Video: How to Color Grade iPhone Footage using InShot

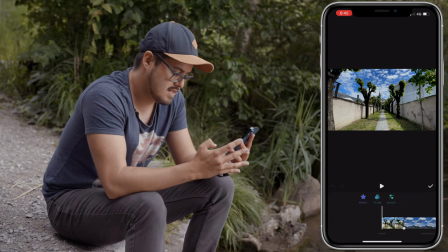8:13 So again, I'm gonna select the clip and then hit filter and select adjust.
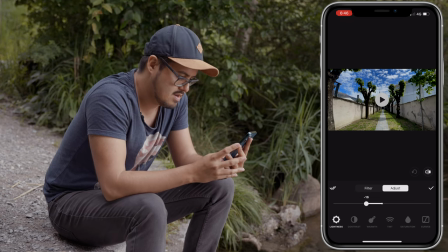8:20 And again, the lightness, I'm gonna reduce to around 30. Contrast, I'm gonna increase the contrast to make it pop more. Warmth, I'm gonna make it look warmer.
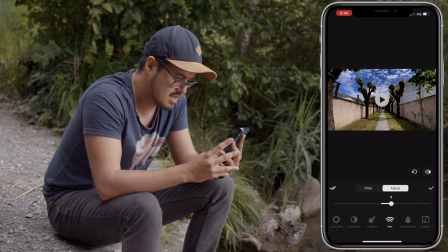8:35 Tint, I'm gonna move it towards the right just to remove a little bit of that greenish tint. Saturation, also gonna increase to around 7. Curves, I'm gonna lift the shadows a bit just to make it look a little bit more filmish.
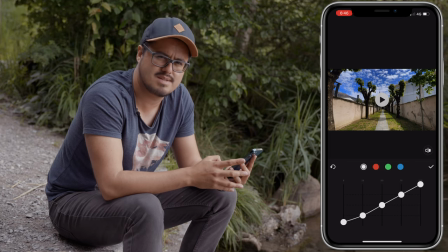8:54 Filmish, can you say that, filmish? And I'm gonna hit the check mark.
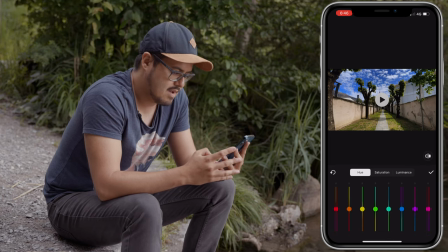8:59 And HSL, I wanna make the skies look more teal. So I'm gonna select the blue and pull it towards teal, like so. And the green, I'm also gonna pull towards yellow.
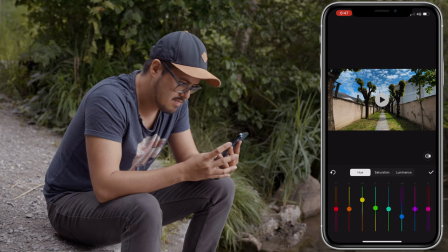9:19 This one doesn't change, so I'm gonna select maybe yellow. Yes, it affects the yellow, so I'm gonna pull that down. Saturation looks good. I think I'm gonna decrease the saturation in the sky.
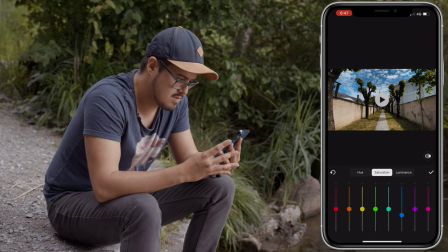9:35 So I'm gonna select the blue and just reduce it a bit. What else do we have? Luminance. I think luminance, I'm gonna leave it how it is. Gonna hit the check mark. Let's move on to fade. I don't need that. Highlights.
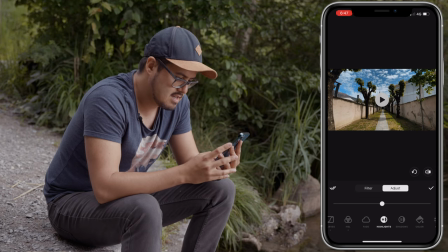9:54 So in the highlights, I'm actually gonna decrease the highlights a bit. Now in the shadows area, I'm gonna move the slider to the right to show more details in the shadow areas. Vignette, slide it over to the right to increase a little bit of the vignette to around 50.
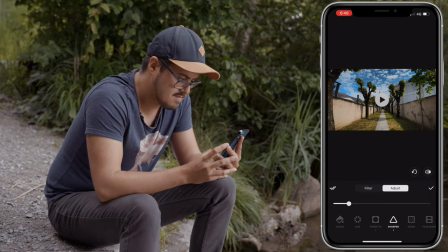10:11 Add a little bit of sharpening, not too much, maybe around 10. Add a bit of grain. All right.
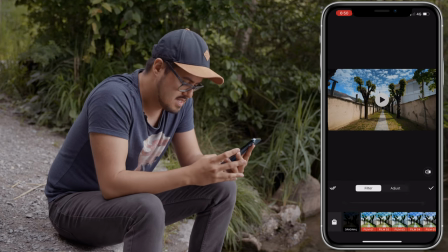10:23 I'm also gonna add a filter to it. So I'm gonna use the Cinema 1.
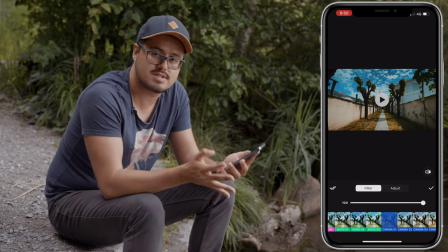10:30 And you can actually purchase these filters individually, cost like $1 or something.
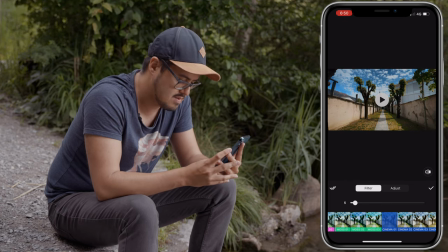10:35 And I'm gonna reduce this to around 5. Let's see the before and after. Boom, looks really nice. Play it back.
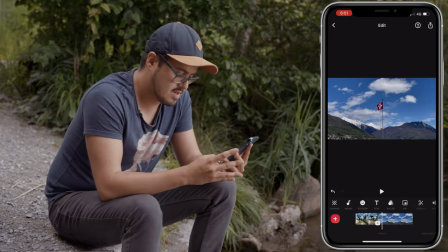10:47 Awesome. So the last clip we're gonna grade is this Swiss flag.
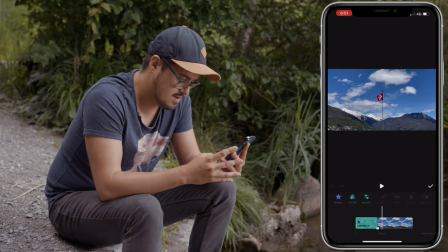10:52 We're gonna head over to filter and then select adjust.
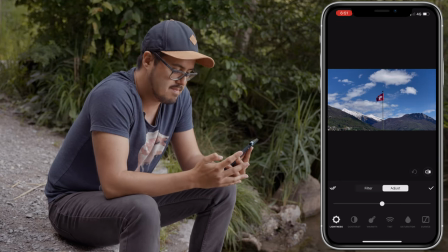10:56 And if I want, I can actually play the clip back and edit at the same time. So that's also pretty awesome. So I'm gonna reduce the highlights just a little bit to around 10, add some contrast to make the image pop more.
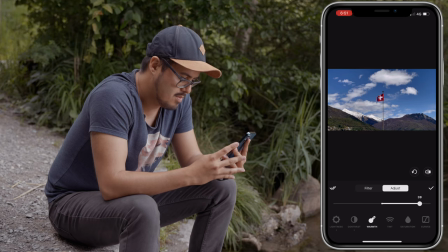11:13 I'm gonna add some warmth, a lot of warmth. The tint slider, I'm gonna move to the right to remove some of the greenish tone. Next, I'm gonna add a little bit of saturation. That looks really nice.
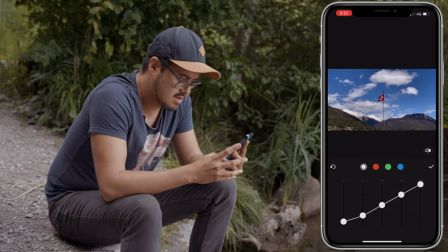11:30 I'm gonna lift the shadows a bit, so. Then in the HSL curve, so in the hue section, I'm gonna change the sky from blue to teal.
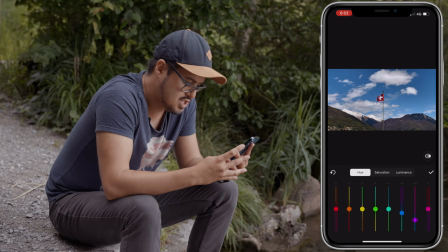11:46 And I actually wanna remove some of the magenta in the mountains, so I'm gonna reduce that. And if you don't know how the hue affects the image, you can just select the color and just drag it up and down to see how it will look. All right, I think this looks great.
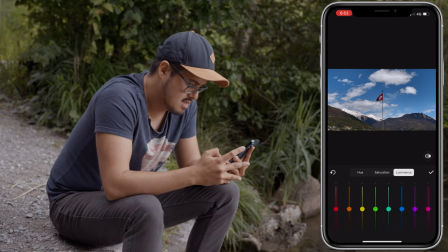12:05 Saturation looks good to me. Luminance looks good to me, so I'm gonna hit the check mark. Next is highlights. What I wanna do is actually increase a little bit of the highlights to make the clouds pop more.